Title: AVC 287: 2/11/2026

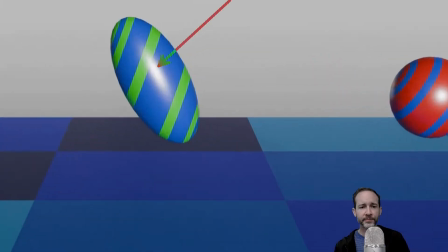(8:18)
Okay, I see why that's happening. Yeah, because we're rotating within the null. So yeah, this may call sort of unnecessary attention to like the technique of the rigging at that point.
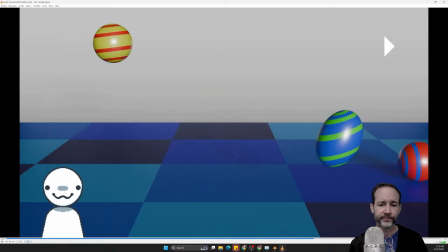(8:27)
So I mean, it would just depend what you want to do. The bouncing ball animation. Yeah, that was good.
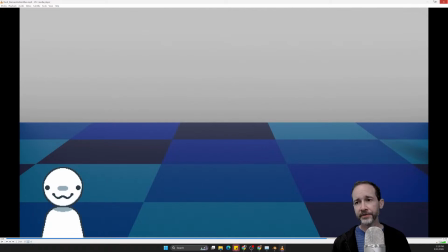(8:34)
They felt like the timing of the squash and stretch, and then the amount of time we spent on the ground felt like the smushing was motivated by the ground.
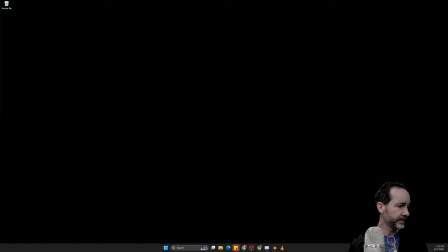(8:42)
So well done. Good job. Okay, let's keep this one open. Here's Gage. Here's Gage.
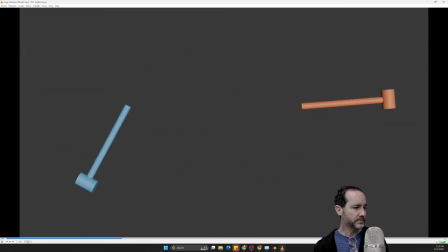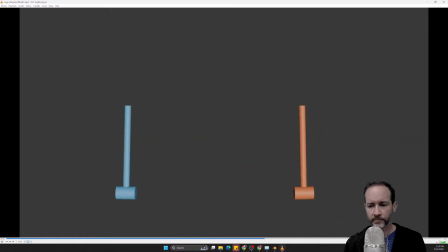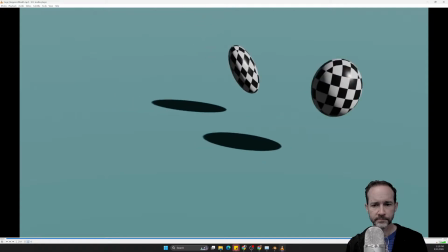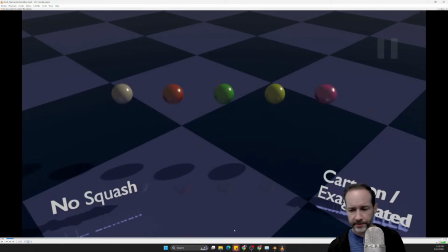(9:09)
Okay, Gage, either your audio got lost.
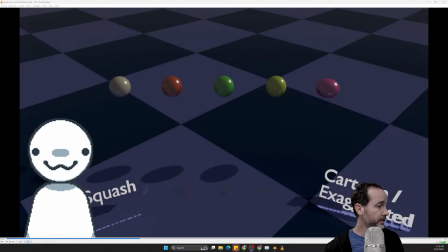(9:14)
I didn't mute it on OBS, did I? Let's just double check. No.
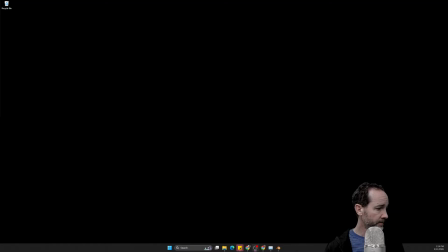(9:21)
Why is that playing? It just skipped to the next one. Yeah, here we go.
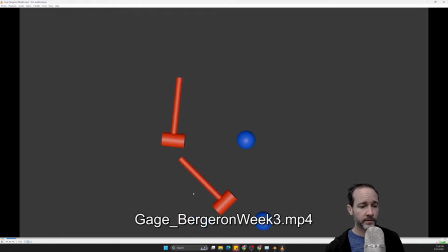(9:27)
Okay.
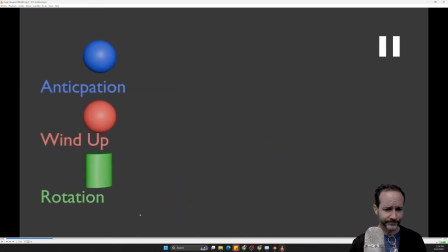(9:30)
Okay, so the hammers still seem like they're not swinging freely.
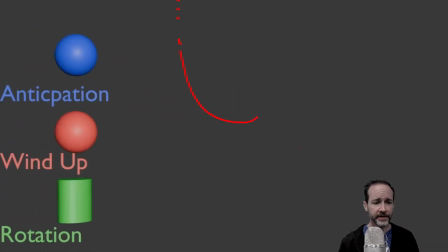(9:37)
Like the keyframes are not spaced out enough.
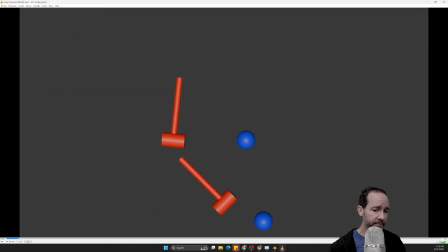(9:44)
And so this one in particular, right,
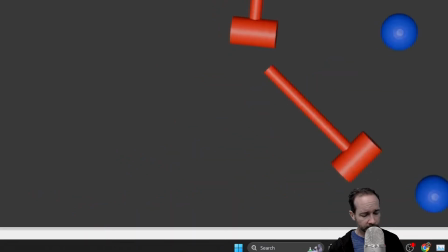(9:46)
it seems like someone's wiggling it back and forth versus having it actually swing.
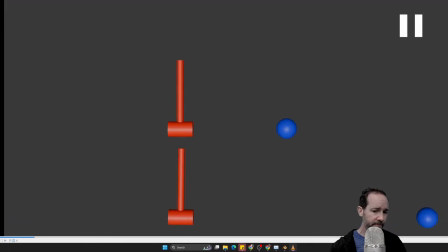(9:54)
So you're still not achieving, yeah, the time it takes for all of this to play out is too short.
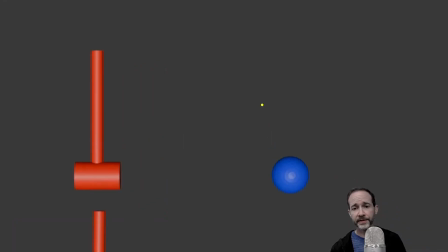(10:03)
Yeah, exactly. Lawson was making the scale motion with his hands, right? You just need to highlight these keyframes, put the playhead back towards the beginning,
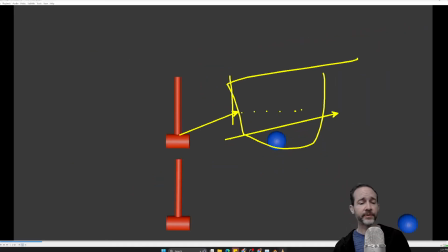(10:12)
and then scale them out in that direction a bit to give you some more space.
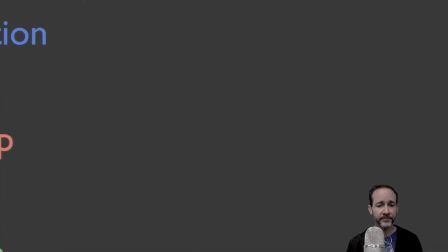(10:18)
And also, don't be afraid to increase the number of frames in the scene, right?
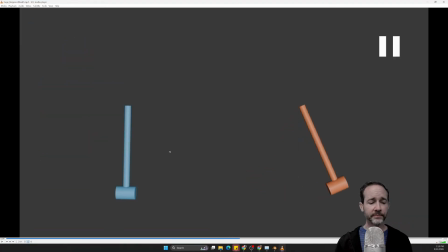(10:23)
If you need more space to work, I mean, if you need more time to work, free up that amount of time.
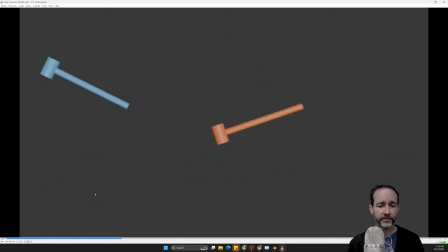(10:34)
Cool, that works. Let me just see that again. I think so. Yeah. When you're coming out of the wind-up, right, there's going to be this relationship between the wind-up and how quickly you go.
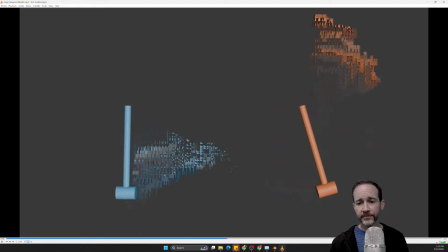(10:52)
There we go. That's swinging. So these look way better than the hammers at the beginning. You need to take this attention to detail and the timing and sort of put it over there.
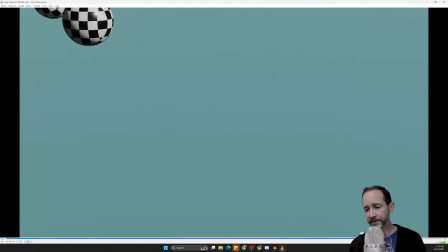(11:05)
Yeah, okay. I would say you're like 60% of the way here on this one.
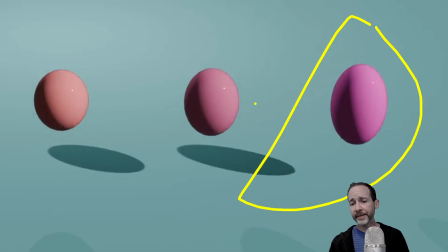(11:10)
This one, maybe the last two, you want to explore, you want to show me that you can at least do that part where we start to stay on the ground, right?
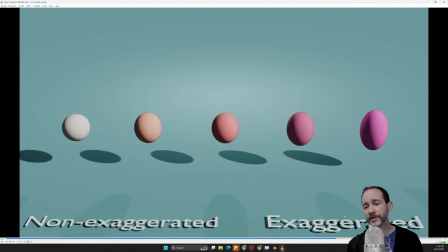(11:21)
That's going to be the key in this instance to getting way over on this side of the continuum.
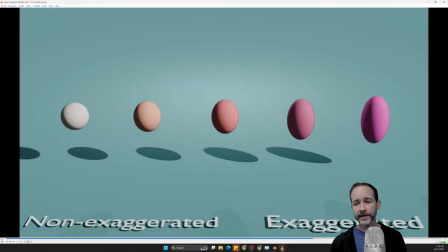(11:27)
If you have all of them still committed to the same timing, you only have so much time to do the squashing and stretching.
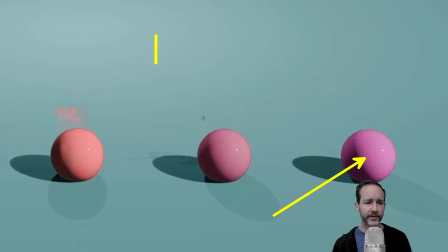(11:34)
Also, your stretching doesn't seem quite right. It looks like you're increasing the Z, but not decreasing, at least not to the same amount,
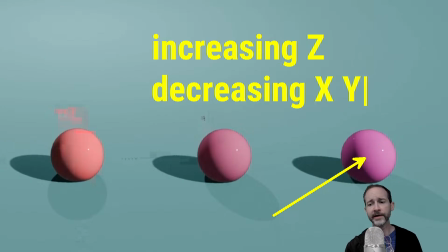(11:46)
the X and the Y. All right, if we watch them here, let's watch it again.
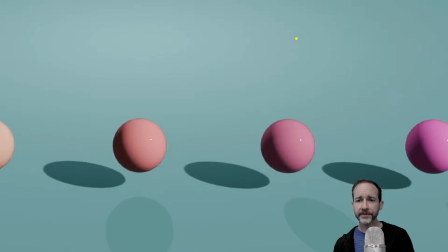(11:53)
Yeah, they're not, as they stretch down, they're not getting thinner, right? And so this is the preservation of volume. There you go. You are not preserving the volume.
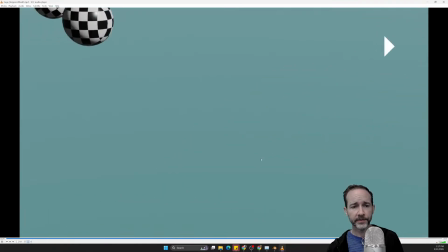(12:12)
Right there, it looks like you did it. So you need to apply that to the other one.
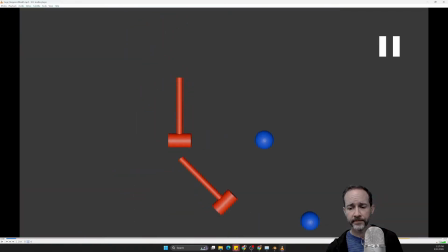(12:18)
Let's see that again.
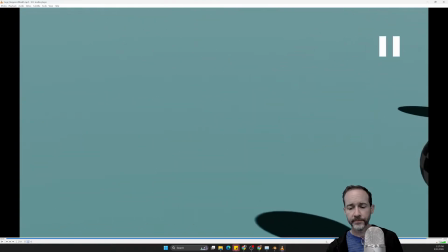(12:23)
Not bad.
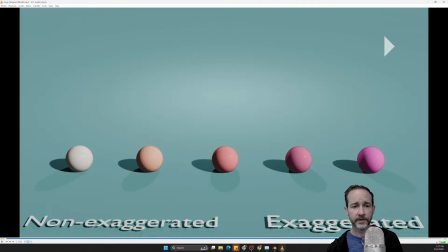(12:25)
That one felt the best of all of the work that you did there.
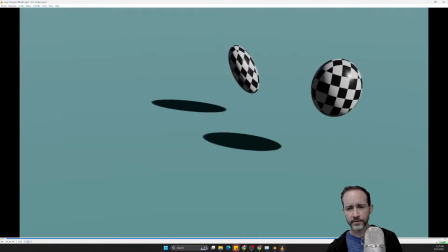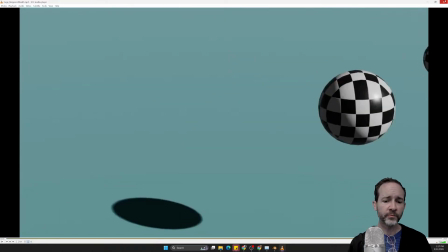(12:38)
Cool. Okay, so some work to do on the continuum there.
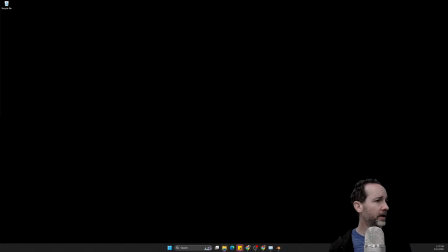(12:43)
And then, yeah, I'm not sure whether you didn't have audio, didn't record it, or the recording didn't happen.
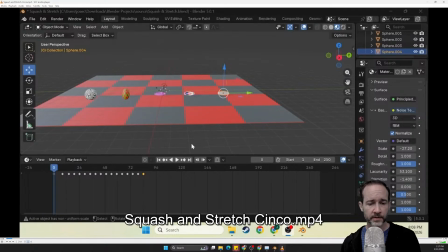(12:50)
Here's Jose's.
Hello, here's the work I did for the week. First off, the squash and stretch continuum. This one was actually quite fun to do, especially, having to work around with squashing and stretching.
Okay, you're missing step one in that these are not,
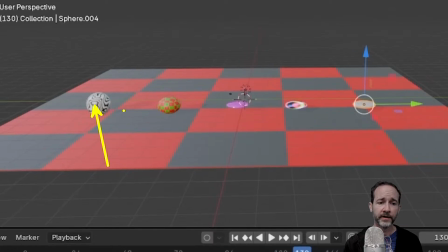(13:09)
the Z keyframes here are not looking like this in your timeline. You've got the ball still easing into the bottom position to some extent, okay? Which means that it's slowing down before it hits the ground, which doesn't give us bounce there.
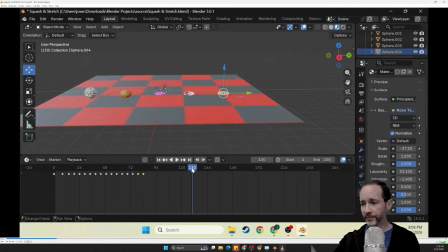(13:28)
It just ends up looking like someone has the ball on the stick and they're just kind of moving it up and down.
Hello, here's the work I did for the week. First off, the squash and stretch continuum.
This one was actually quite fun to do, especially, Yeah, I don't know how much of it is happening on the right hand too.
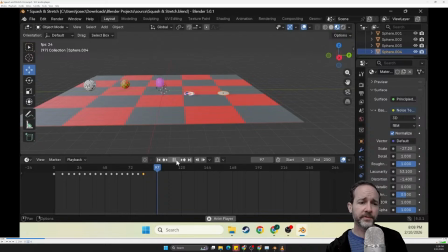(13:49)
On the left hand three, those are definitely not just the default, the fundamental Z position.
Having to work around with squashing and stretching.
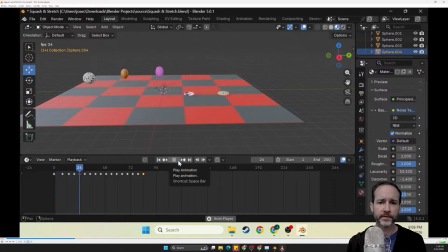(14:06) I could do some improvements to these, but I do like the result of the last two right here.
Yeah, those definitely look better, right? In terms of, they're faster. So if they are decelerating into the ground still,
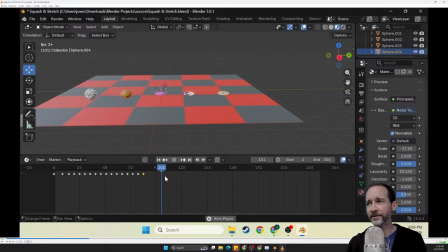(14:22)
it's just happening in such a small amount of time that it's not as obvious, whereas the ones on the left are slower, right?
I think probably because I adjusted the line graphs, that's why they kind of...
Well, yep, it's all adjusting the line graph, right? That's where animators make their money, is in the line
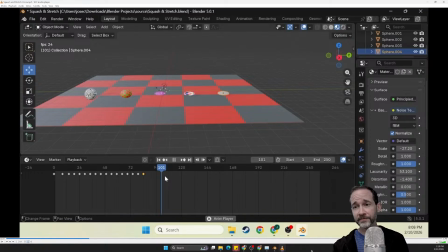(14:39)
graphs. But what everyone needs to realize is the decisions and how you adjust the line graphs, that's where everyone makes their money, okay? That's what separates great from good in this instance. And so, yeah, the right-hand two definitely feel a little bit better. The quickness of them.
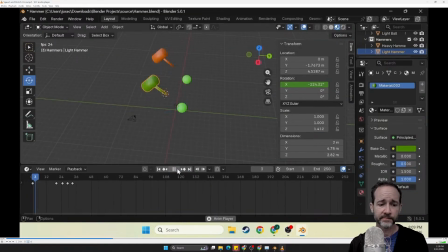(15:02) And here's the revamp of the hammer and ball animation. A lot much better from the previous.
That's better. The back and forth is still pretty quick. Yeah, again, like tie a string to something and drop it and see how long it takes.
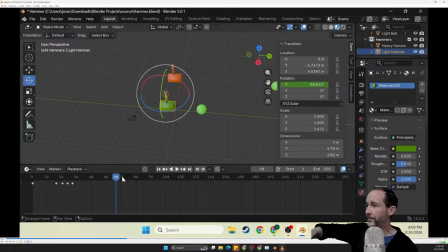(15:20)
You know, like these swinging things, or just hold a hammer in your hand, or just hold your arm out like this and do that. I don't know if that's coming through on the stream, but yeah, it takes longer, right? It's still pretty quick.
Previous one I made, and that is thanks to the next one I'm going to show you after this.
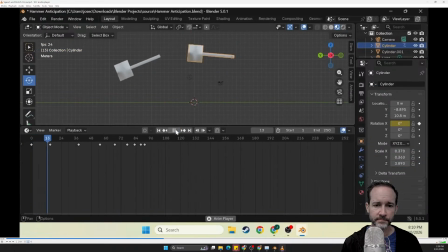(15:37) And that next one I'm going to show you is the hammer anticipation. This one was another fun one to make.
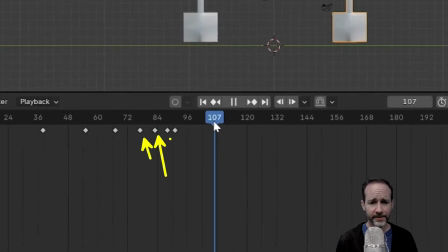(15:46)
Yeah. So in general, I think we want these to get closer as this goes on, slightly.
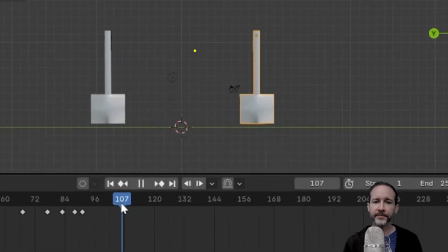(15:55)
You're smushing them up a little bit too much there. The very first anticipation and go around, that looked good.
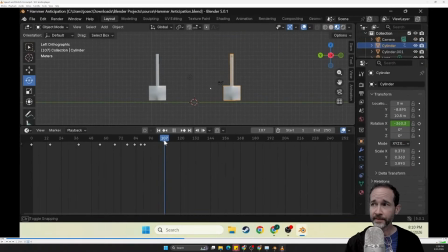(16:04)
That felt good.
I'm not gonna lie, I forgot to put the materials on this one. The next one I'm gonna show. Okay.
Well, I mean, everyone knows how to put materials on stuff at this point. Again, we're laser focused on the animation. I feel like the hammer animations, especially Yeah, that feels good.
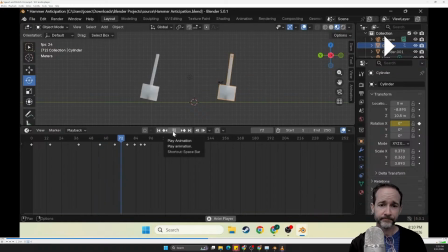(16:23) Yeah, that felt good. with rearranging the line graphs But then at the end, and the keyframes, like it gives it this much more exaggeration to it.